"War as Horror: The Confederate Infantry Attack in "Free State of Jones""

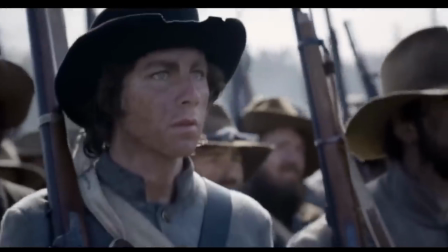8:21 The camera is unsteady to accompany the sound of breathing, to again make us feel like we really are in that line,
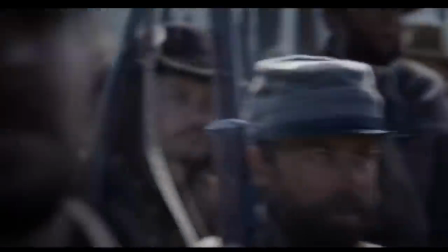8:27 marching alongside the men, as we slowly come up over the ridge to witness the enemy army rising up out of the ground.
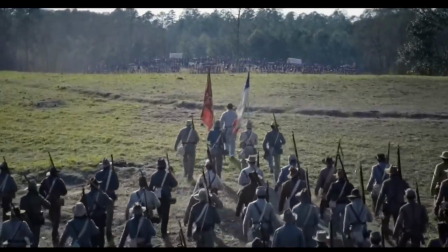8:35 And when battle begins, it is immediate. It's sudden, almost like a jump scare.
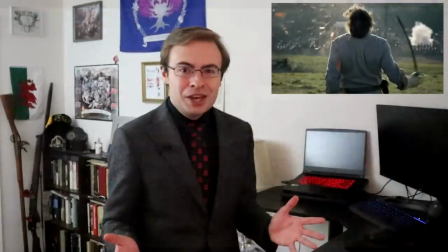8:39 The officer there, in any other film, you know he'd be waving his sword and treating his men,
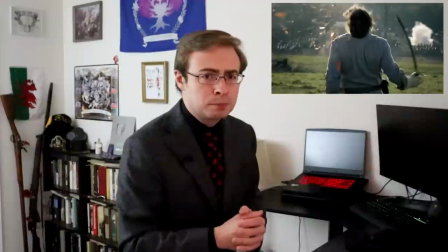8:45 and giving long speeches to that same swelling music before, eventually us being, oh, tragically cut down,
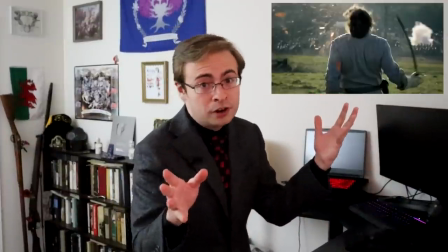8:51 and embracing his lieutenant, who also, of course, happens to be his brother, and giving that long-winded speech about his mother and blah, blah, blah.
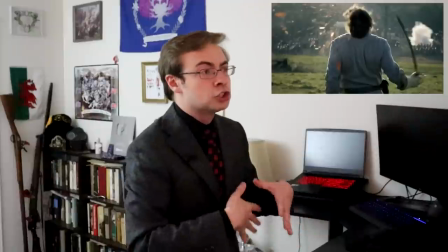8:58 Well, the battle's waging behind them, but no, no, we're not going to focus on the battle. We're going to focus on this man's slowly, slowly dying, you know, as appropriate for the plot.
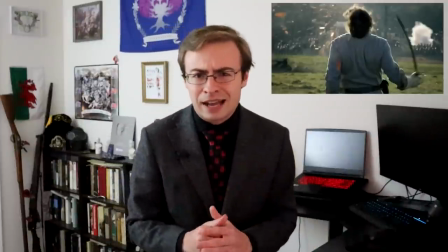9:07 But here, war is never that clean. War is never that polite.
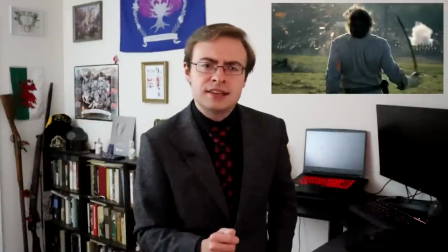9:12 War is never that patient. The officer is hit and instantly killed, his head bursting open like a melon. Funnily enough, I feel like this YouTube comment that's posted on the scene really actually captures the moment really quite well. The user writing, Months of anxiety, buildup and preparation, all of your blood, sweat, tears invested into reaching this one moment in life.
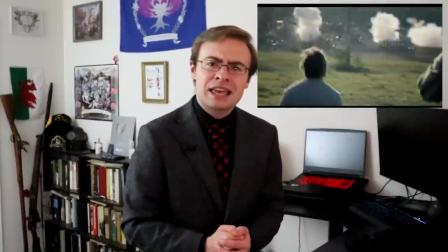9:37 And bam, just like that, it's done. No closure, no knowledge on whether your sacrifice was in vain or if your troops carry the day, no last words for your mother or your sweetheart.
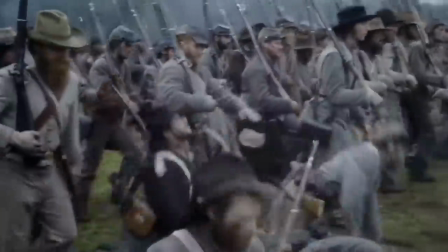9:49 We don't get any time to process the man's death. The column simply moves on, and the iron hail begins to fall amongst them.
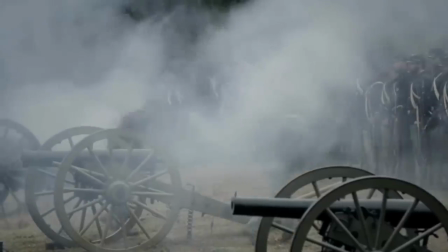9:57 We never see much of the actual battle, but we do see some of its most terrible devices at play.
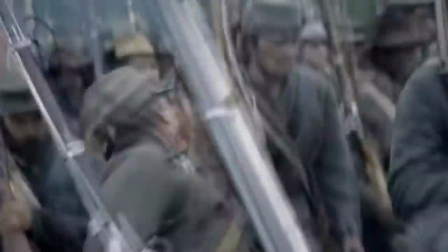10:04 Artillery, firing shot and shell into the densely packed formations, cuts them down en masse, spraying those surrounding with blood.
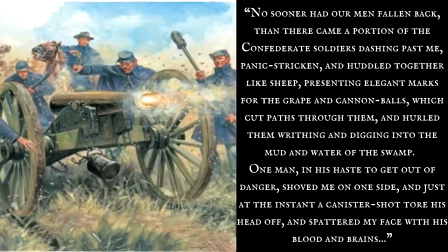10:12 No sooner had our men fallen back than there came a portion of the Confederate soldiers dashing past me, panic-stricken and huddled together like sheep, presenting elegant marks for the grape and cannonballs which cut paths through them and hurled them writhing and digging into the mud and water of the swamp. One man, in his haste to get out of danger, shoved me on one side,
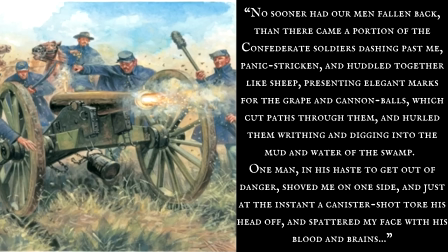10:30 and just at the instant a canister shot tore his head off and spattered my face with his blood and brains.
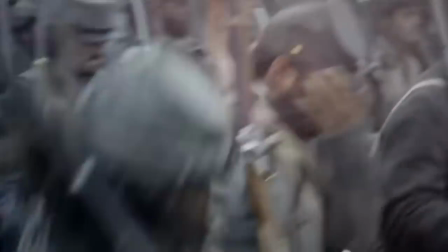10:36 Overall, the scene could have done with more gore to fully capture the reality of this situation like they did with the officer's head,
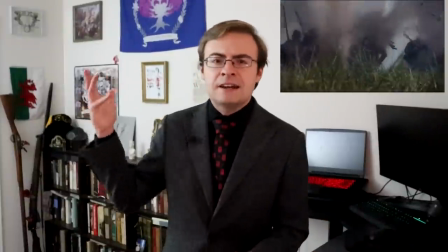10:44 but at the least we don't get any over-the-top explosions with men rag-dolling ten feet into the air before landing again without any drop of blood or gore
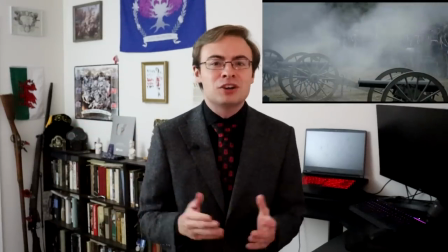10:53 or anything. They're just mangled,
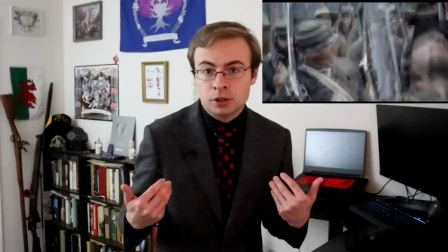10:55 maybe they're thrown a little bit this way and that by the force of manae balls and chunks of shrapnel hitting them before they fall straight down to the ground, as it should be.
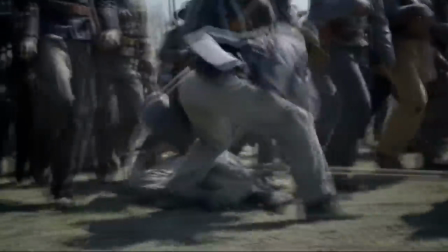11:04 So, as explosions rack the air and men step over, they're dead and dying,
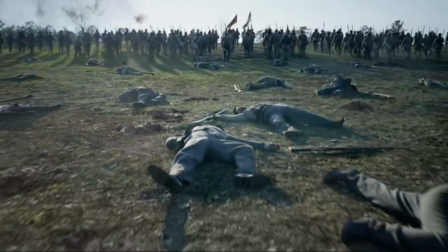11:09 we leave the line as if wounded ourselves to witness battle's terrible results. Wretched corpses litter the field.
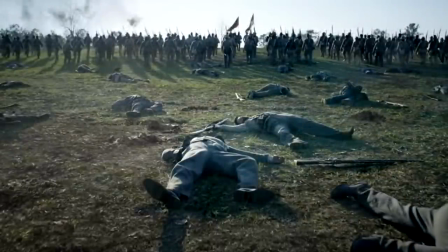11:17 Any thoughts of glory, whether theirs or ours, as the audience, are now decaying on the cold and lonely ground.
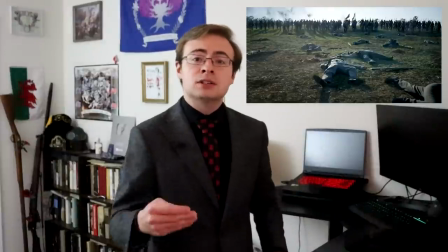11:24 Much like the earlier officer, we have had the buildup of impending battle, but we never see it.
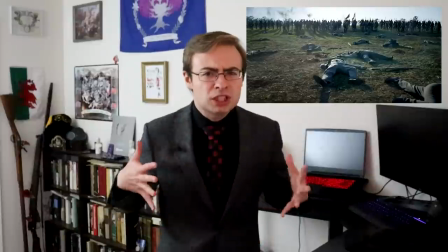11:29 We never receive that payoff, that rush of adrenaline that comes with battle.
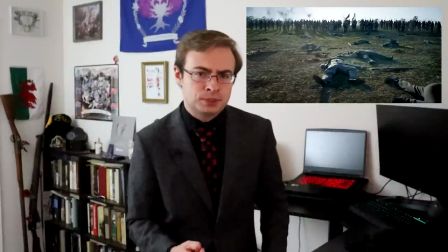11:34 As the line forges on, we are left alone with the corpses and our thoughts, our anxiety.
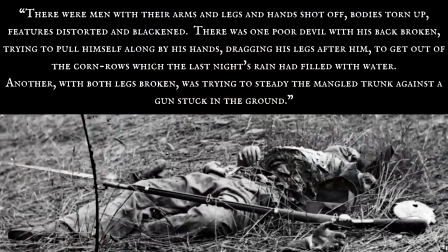11:40 There were men with their arms and legs and hands shot off, bodies torn up, features distorted and blackened. There was one poor devil with his back broken, trying to pull himself along by his hands, dragging his legs after him to get out of the cornrows, which the last night's rain had filled with water.
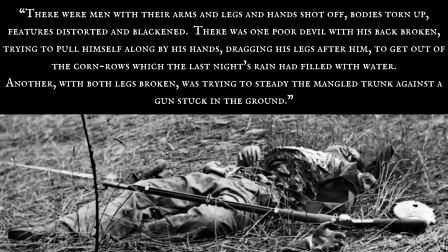11:56 Another, with both legs shot off, was trying to steady the mangled trunk against a gun stuck in the ground.
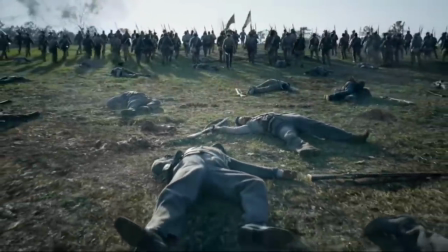12:02 So, once again, the only issue is that the film isn't going far enough. It needs more gore, more wounded desperation. The deaths here are simply too clean-looking, although those issues do not last long. And soon enough, we are once again pulled down into the mud to meet one cold set of eyes lingering over this. Next comes one of the two most poignant and most horrifying images in this scene. and,
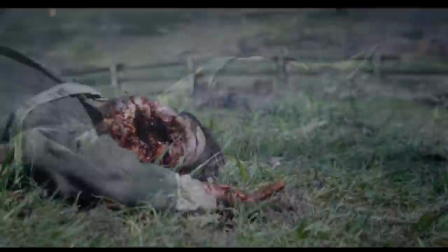12:30 to be sure, the most real as well. It is not glorious.
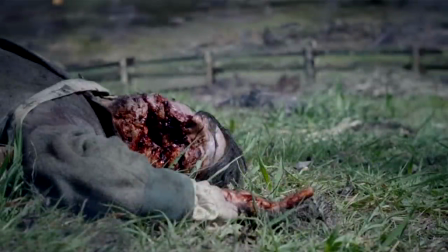12:37 It doesn't feel very heroic or noble. As we are given time to gaze into that single dead eye on the edge of a horrendous gap where once was a face, with buzzing flies our only sign of life, any sane person can feel nothing but disgust,
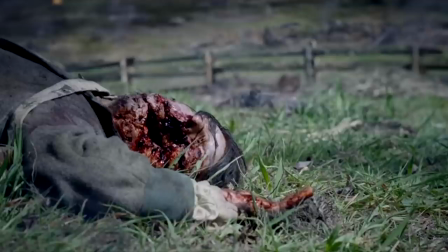12:55 a repulsive, sorrowful sickness that sits deep in the stomach.
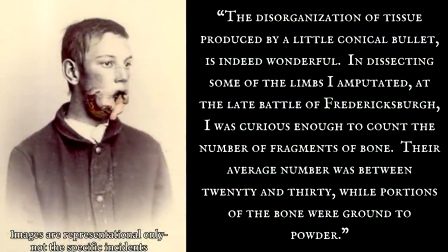13:01 The disorganization of tissue produced by a little conical bullet is indeed wonderful. In dissecting some of the limbs I amputated at the late Battle of Fredericksburg, I was curious enough to count the number of fragments of bone. Their average number was between twenty and thirty, while portions of the bone were ground to powder, described one medical professional on the effects of miné balls on the human body, while the regimental history of the 19th Massachusetts Volunteer Infantry listed one man's unfortunate,
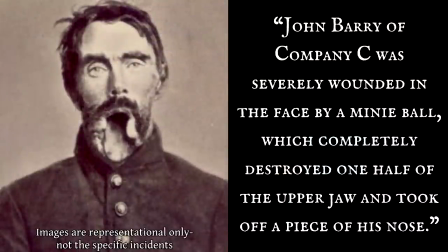13:28 yet by no means rare, fate when John Barry of Company C was severely wounded in the face by a miniball, which completely destroyed one half of the upper jaw and took off a piece of his nose. And then, after our disgust, comes remorse, regret, and indeed the sadness we are perhaps most accustomed to in scenes like this, although here again much more real.
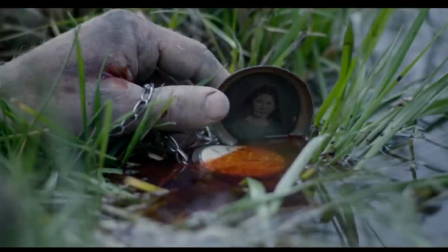13:51 As we reminded that even as these men in particular fought for the wrong cause, even as justice and human dignity demanded their defeat, still they loved, and they were loved. They were humans, and they did not die in their homes, surrounded by love, as many in this period were wont to do, but alone, mangled and in pain, clutching at memories as they bled out alone in the field.
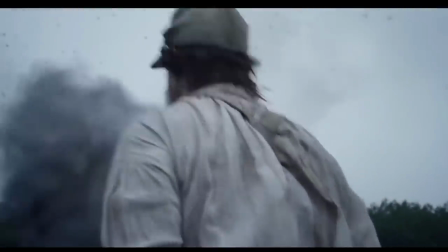14:21 And with that memory, we leave the battle coming to our main character,
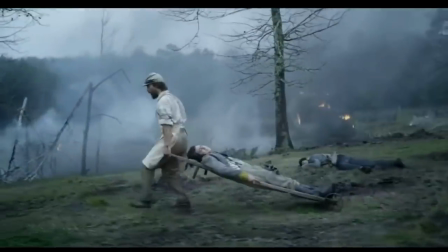14:25 a stretcher-bearer, as he pulls one wounded boy away from one heller's circle to another.
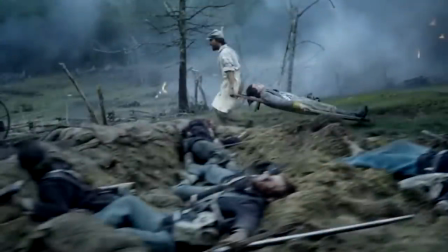14:31 We still hear the guns in the background, the occasional shell exploding overhead as columns of troops are moving into position while the stretcher is navigating the broken terrain.
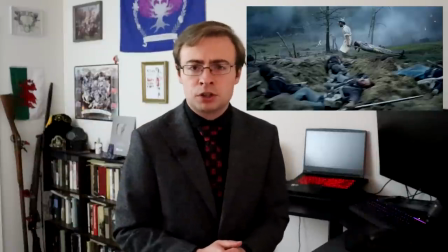14:40 He attempts to comfort the casualty as they pass a brutalized environment of burning trees, broken carriages, and shell holes full of corpses.
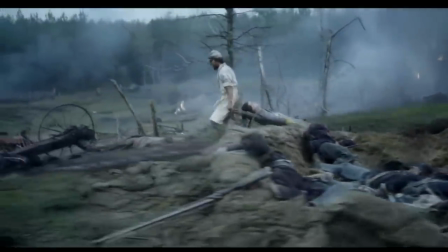14:48 One such corpse, long forgotten as the lines of battle have shifted,
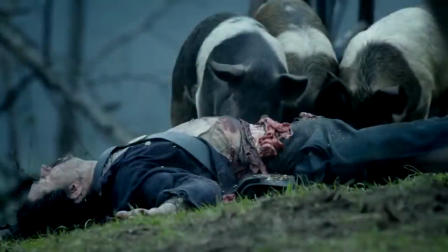14:52 is actively being devoured by wild hogs, its innards strewn outwards.
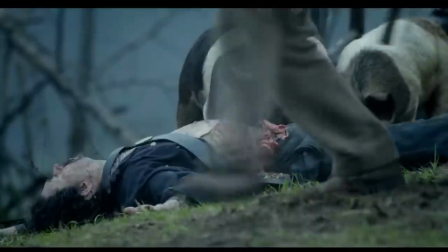14:57 It's a brief scene that doesn't allow us to see much, but those awful wet sounds of gnashing teeth, the slight nudging of the body as snouts delve deeper into the intestines, it's genuinely sickening. And while, admittedly, I can't imagine this sort of thing being all too common, you know, during the actual engagement instead of after the fact, I'm still really glad that they included this where they, just wherever they could at least, because this kind of thing, this site, was terrifyingly common during the American Civil War. In his book Perryville Under Fire, Stuart W. Sanders describes this disgusting reality,
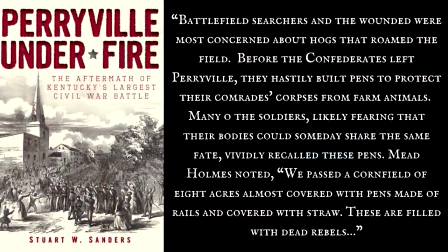15:35 quote, "...battlefield searchers and the wounded were most concerned about hogs that roamed the field. Before the Confederates left Perryville, they hastily built pens to protect their comrades' corpses from farm animals. Many of the soldiers, likely fearing that their bodies could someday share the same fate, vividly recalled these pens."
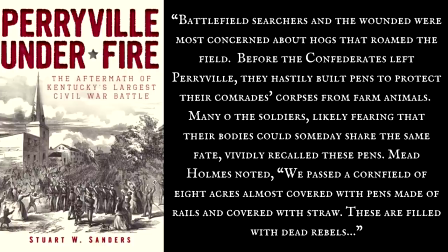15:53 Mead Holmes noted, "...we passed a cornfield of eight acres, almost covered with pens made of rails and covered with straw. These are filled with dead rebels.
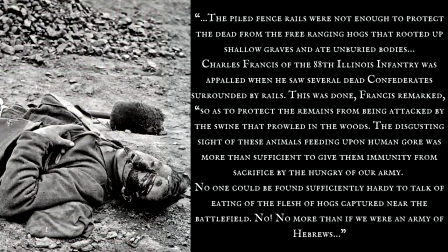16:03 The piled fence rails were not enough to protect the dead from the free-ranging hogs that rooted up shallow graves and ate unburied bodies. Charles Francis of the 88th Illinois Infantry was appalled when he saw several dead Confederates surrounded by rails.
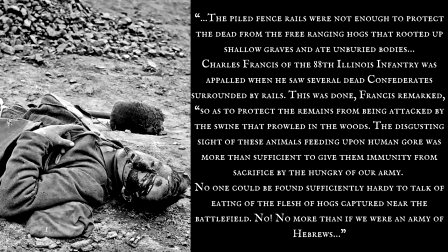16:18 This was done, Francis remarked, so as to protect the remains from being attacked by the swine that prowled in the woods. The disgusting sight of these animals feeding upon human gore was more than sufficient to give them immunity from sacrifice by the hungry of our army.